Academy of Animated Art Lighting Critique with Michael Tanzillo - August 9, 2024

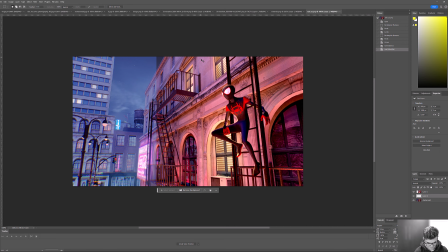Extreme, but like something more like that, and then over here to this side, let's just go ahead and do this, we'll just mock this out too.
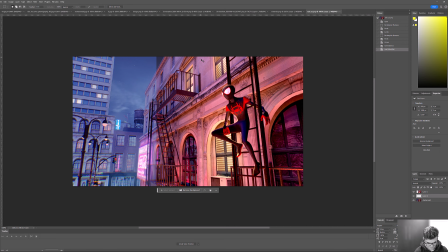Just do a copy paste here, and then I will adjust the curves just up those midtones. It's fine.
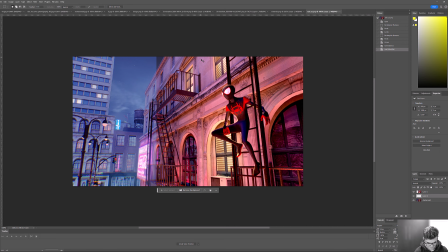And then we can get a little more saturated back there. Sorry, this is gonna be a little bit janky. Just increase the blues. Pull down the saturation a little bit more.
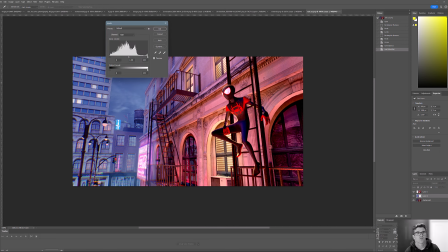And then overall, it's a little bit bright, so let's go ahead and darken that down.
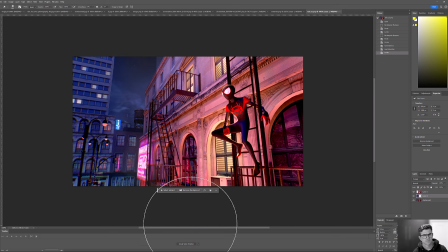So maybe something a little bit more like this to kind of separate the foreground a little bit more from the background. And then this,
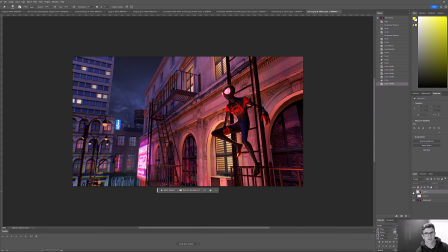like, something along this line, so you kind of brighten and add a little more contrast to the foreground, and then, like, you know, add some more blue hues and more atmospheric fall off in here.
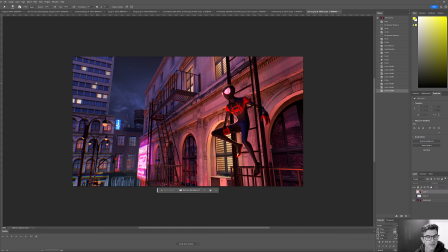And then for the windows up here, I think Mason gave you the comment of just adding some more variation in here. And I totally agree. It's just a matter of putting some primitive shapes in there to break up the light to make it look like there's a cabinet or a desk or something in this space,
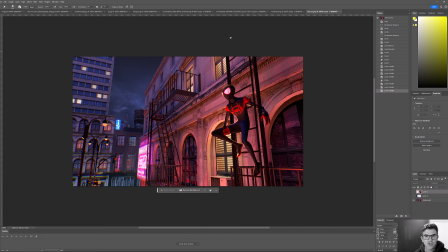so it's not all just like consistent light color. And you can even do it up in these windows on the screen right hand side too. You can just put some, like back here, just put like a cube in there, and that'll work out really well. Overall, this is looking really great though. Really beautiful.
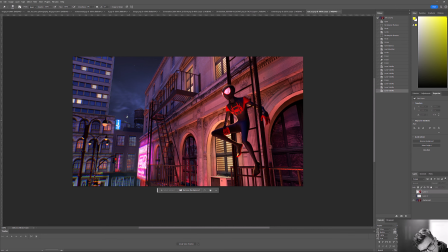Only one I'm looking at here is this sign, and it's just on the side, and I guess that's okay, but I lived in New York for a long time. I don't recall seeing anything like that. So if that's intentional, awesome. If not, just want to draw attention to it, that drew the eye.
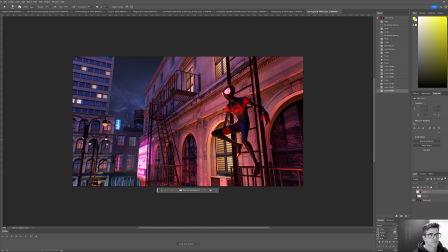Oh, last one. Just noticed this is this guy right here. This lamp right here. These have a nice bit of having like the bright light bulb within them.
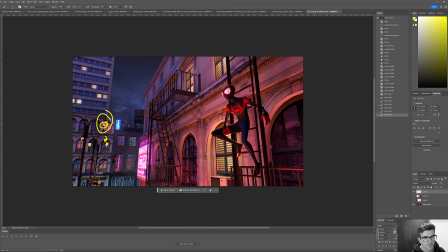This guy feels a little bit flat, and that's the closest. So I would just, I mean, you could even just comp it in there and just add like a little dot there to brighten that up. But all in all, this is so all that being said, this is all very nitpicky stuff. Overall, it's really, really beautiful.
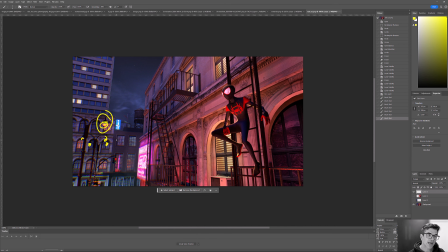And I think it's really well done. I think it's a very complex scene, and you've tackled some really difficult challenges here. And I think it's really beautiful overall. All right, everybody, that is it for today. So if you have any questions, let me know, and I will look forward to seeing you again on Friday.
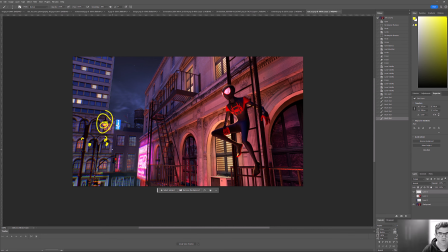So Friday I'm traveling, so I probably won't be able to do a video critique, but I will do some written critiques for you all, and I will see you then. All right, take care, everyone.